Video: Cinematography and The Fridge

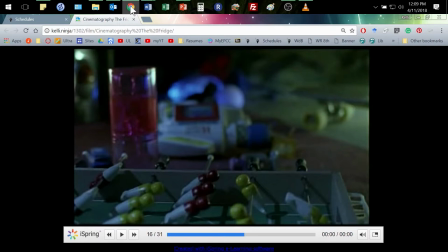(14:45)
Stern here's another place in less than 30 seconds when we're learning something that we don't even see in this character up to this point in the movie so in that case it's that sound and of course that Mason scene that decor that's doing that
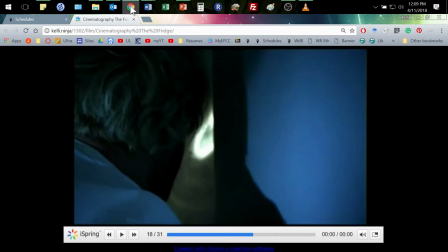(15:00)
and then of course I'd laugh every time his head gets bashed by the refrigerator and I just wonder if I'm a horrible person for that but it's pretty freaking funny I don't know like not everybody in the class always laughs and I'm like oh I must suck I must be horrible
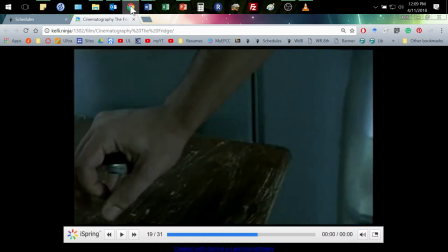(15:19)
so I mean definitely oh that was earlier but definitely this moment where you know where he finds that spoon outside and he sets it down on the cabinet this is the moment of the challenge this
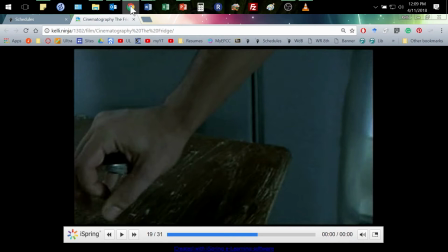(15:33)
is the throwing down of the gauntlet you know take off that glove and throw it down I challenge you to a duel this is that moment of and what we get is we get you know Georgie in this moment of having we realize that he's just this child at heart but he actually steps up and one
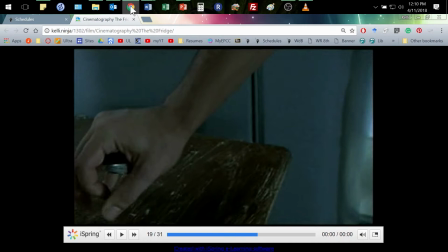(15:49)
of the real key things of kind of any hero's journey and slasher films are classically and horror films are classically the hero's journey because what has to happen is you have somebody who you know realizes or finds themselves in a dire situation and they have to make
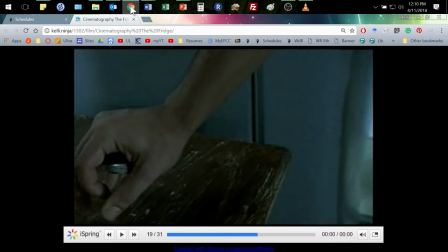(16:06)
part of it is there's usually a mentor and things like that and this doesn't really bring that in but part of that whole classic story whether it's horror whether it's you know just the typical hero's journey whatever is that person has to make that decision, am I going to do this thing?
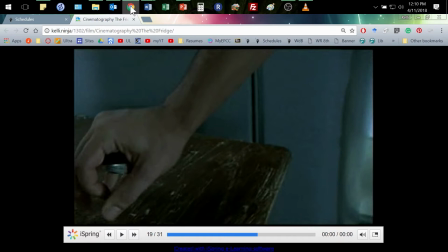(16:23)
Lord of the Rings, am I going to go leave the shire and go to Mordor and throw this ring in the fiery pits, right? It's got to be that decision. And sometimes people don't, and then we don't hear the hero's story, but back out, right?
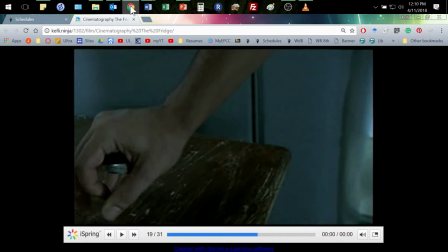(16:37)
But at some point, they have to make that decision to fight that fight. And this is a real key moment when he drops this, right? Where he's making that decision to stand up and be the hero. And then what we get when we look at this so far we've seen kind of Georgie close-up intimate who is he but we also have seen a
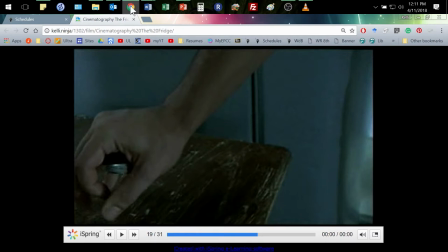(16:55)
number of things where he is just kind of face to face with this refrigerator you know he's looking at the problem and he hasn't you know it's just still this problem this problem this thing that's happening this recognition but from here on out we see a whole lot of him face to
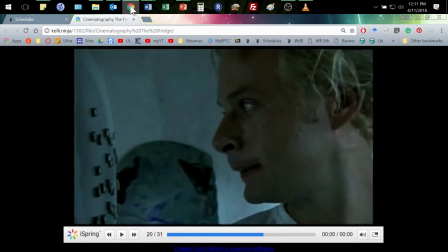(17:09)
face but we see a change in the lighting watch this so here's the face to face right he sets it down and he basically says I won't get you motherfucker that's how I read that look okay and then we get this one
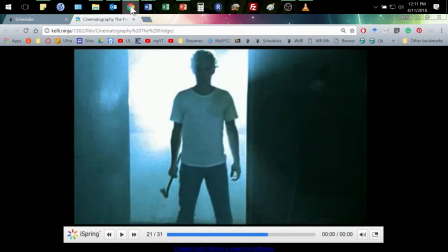(17:21)
that is the classic you know okay the light has come on and he is silhouetted with the light behind him and the weapon in his hand ready to fight and so we get this really classic scene
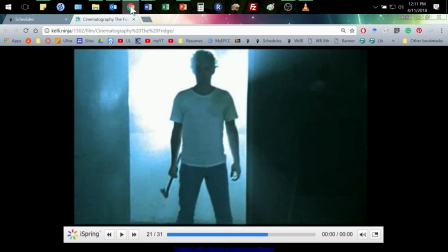(17:37)
that is that idea of the hero the one who's going to fight the one who's going to take this evil whatever kind it is down and that's all created through that light and dark it's created through those moments and of course this was the I mean there's like almost that like kind of
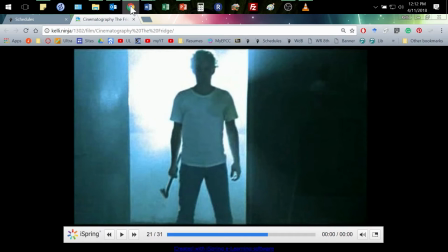(17:54)
sound in this moment and so of course it's also created by that that use of music too that gives us that feeling of what's going on in his spirit
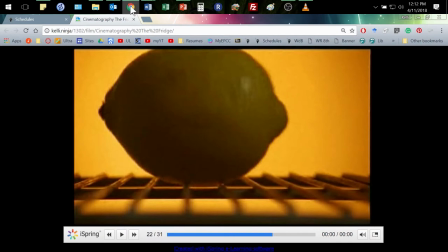(18:06)
and then of course we've got to have the fight scene and fight scenes are this mix of you know seeing what's happening but also really quick transitions between that and very close close-ups and I love the lemon rolling down because like a lemon such it's
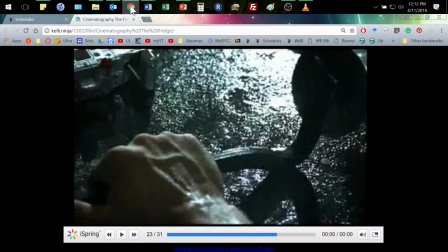(18:21)
a lemon it's a piece of fruit right and it becomes this dangerous thing I don't know and then of course always the reaching for the weapon that kind of thing so